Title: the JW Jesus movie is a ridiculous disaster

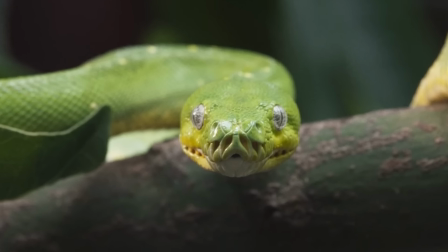451s
I guess the implication is that Satan via the snake communicated psychically with Eve. like it didn't move its mouth or talk out loud it just all happened
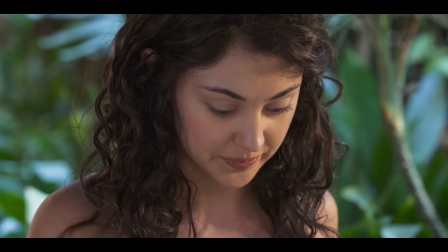460s
in her head but they don't even do anything to articulate that visually they
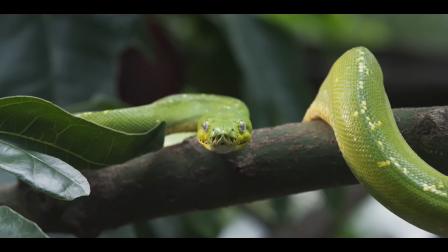464s
don't do some kind of warbly psychic effect it's just a static shot
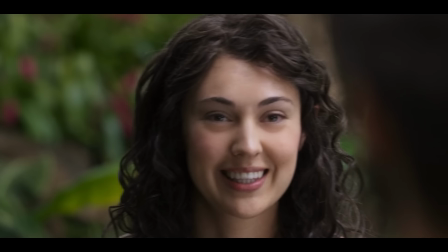469s
of the snake and then she takes the jalapeno and quietly walks off and gives it to adam as i've been editing this video i'm actually
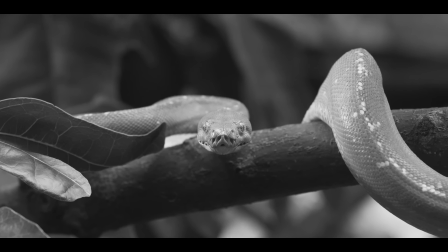476s
jumping back in here because i've realized why this scene with the snake doesn't work eve and the snake are never in the same shot they just cut to
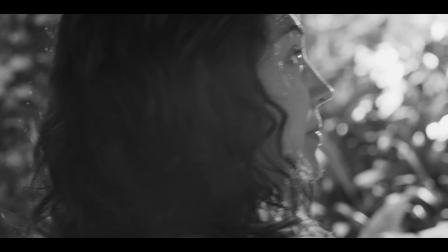484s
eve to a snake and then the back to eve but we never have any sense of where the snake even is like is it even there is just is she
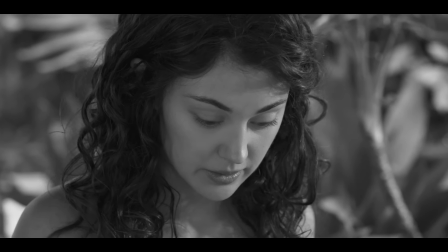492s
imagining a snake was the devil inside her all along this is why the story worked better when you're just reading it or looking
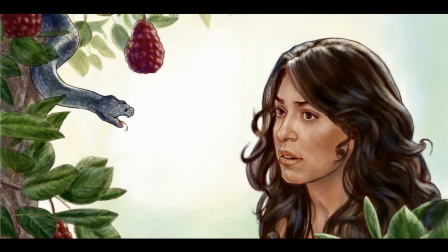500s
at a static picture where your imagination can fill in all the gaps but what they definitely damn well made sure to do
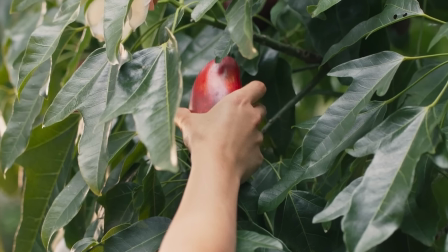507s
was make clear to these ignorant masses that it was not a f***ing apple in the genesis account it just says it's a fruit. So check this out. It's a magic fruit you've never even seen before.
So we'll have to do some research into John chapter 6 and see where is a good break for us to realize what words were actually said there in the synagogue.
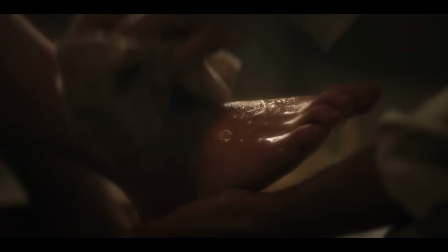528s That's the challenge.
This is what the movie is.
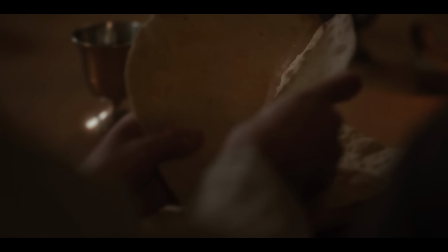531s
Jehovah's Witnesses are insistent that the Trinity doesn't exist, so naturally they prefer their own translation of the Bible,
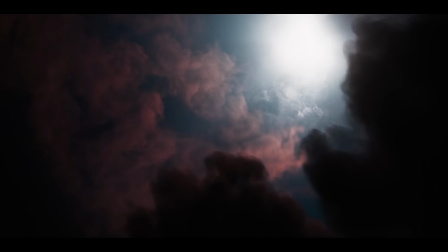538s
which was done exclusively by Jehovah's Witnesses, by the way, where in John 1.1, it does not say that the word was God, because that sounds Trinity-ish, but it says the word was a God.
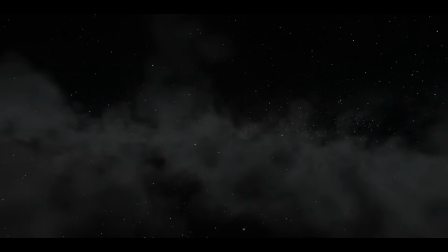550s
And like, Satan's a God. He's the God of this system. Jesus was just a God.
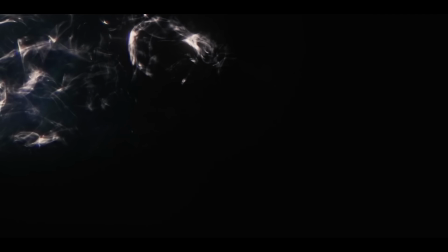557s
Polytheist Jehovah's Witnesses.
In the beginning was the word, and the word was with God,
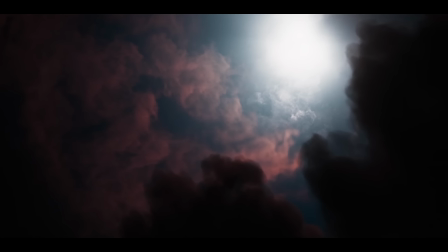565s and the word was a God.
So that's why this creation scene exists so that they can get their own pedantic nitpicky different interpretation of John 1.1.
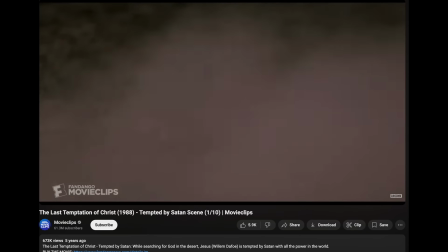576s
If you want to see a Jesus movie where there's pathos and great performances and
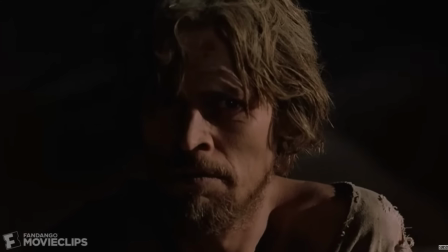581s
Jesus is portrayed as somebody who's capable of expressing a wide range of human emotions,
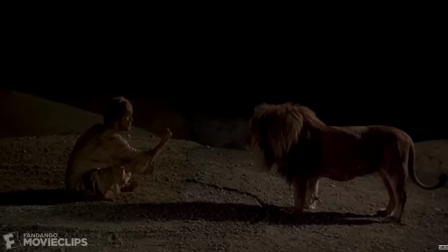585s
you can get that in Satan's world.
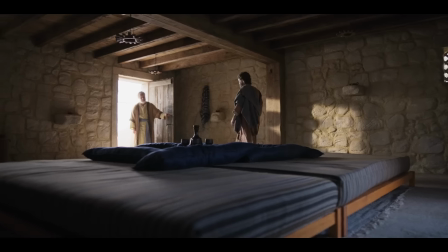587s
What you can't get in Satan's world is people just literally reciting the New World Translation slash the greatest man book word for word at you on camera.
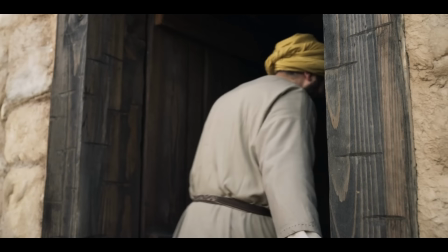596s They both were righteous before God, walking blamelessly in accord with all the commandments and legal requirements of Jehovah.
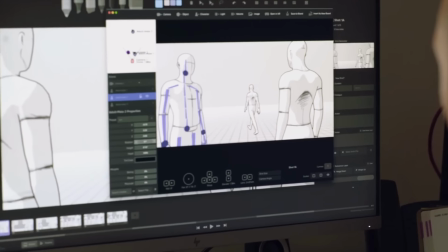605s
So that's why the movie is boring. It's not focused on being interesting. It's focused on being correct, technically correct, the best kind of correct.
It's going to bring the ministry of Jesus Christ to life in an incredibly realistic way. Up to date, the largest feature drama audio-video services had produced was a little over 100 minutes in length. The good news, according to Jesus, spans nearly 1,000 minutes of content.
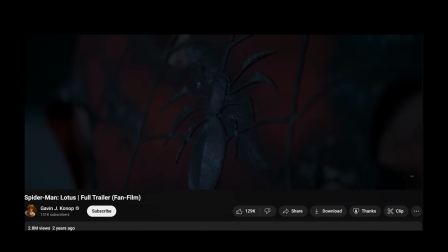633s
It reminds me of fan films, like that Spider-Man movie that came out recently. Sometimes fans will get upset about Disney Star Wars or Disney Marvel,
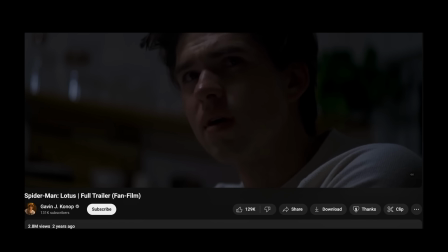642s
and the real fan will make a real story that's really accurate to the comics, and they'll raise a bunch of money and make a fan film.
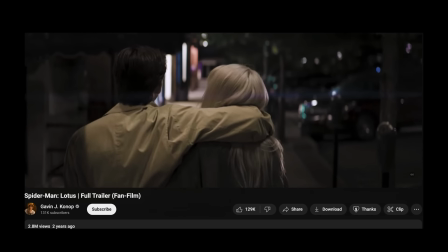650s
And guess what always happens? It's kind of terrible.
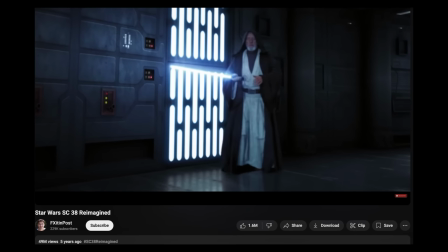653s
Usually the special effects are pretty impressive because if you know what you're doing and have a nice computer, you can do a lot of stuff.
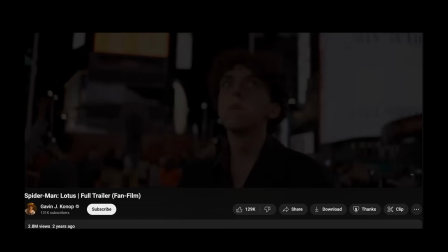659s
But you can't fake good writing or good acting or knowing how the story works.
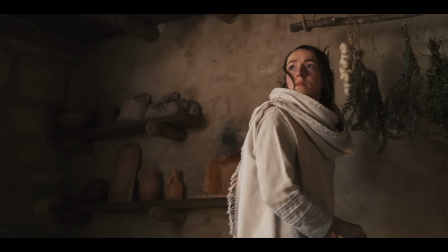665s
It also just betrays that acting is a craft. You can't just tell people to act good in a movie.
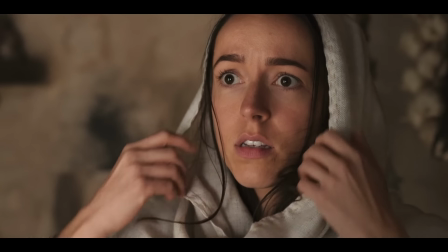671s
There are real actors who study for years to get really good at acting and those kinds of actors probably don't want to be in your weird Jehovah's Witness movie.
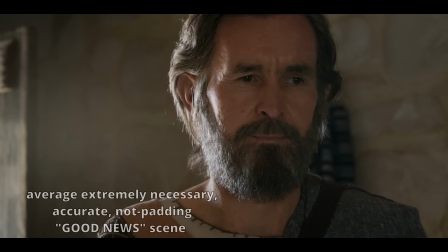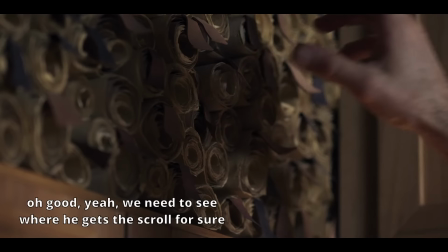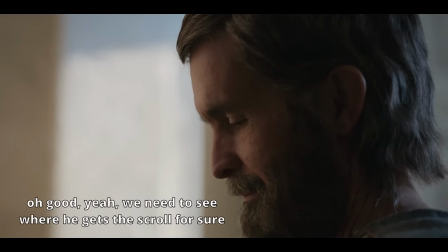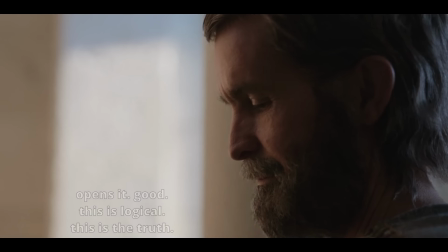696s I resolved also.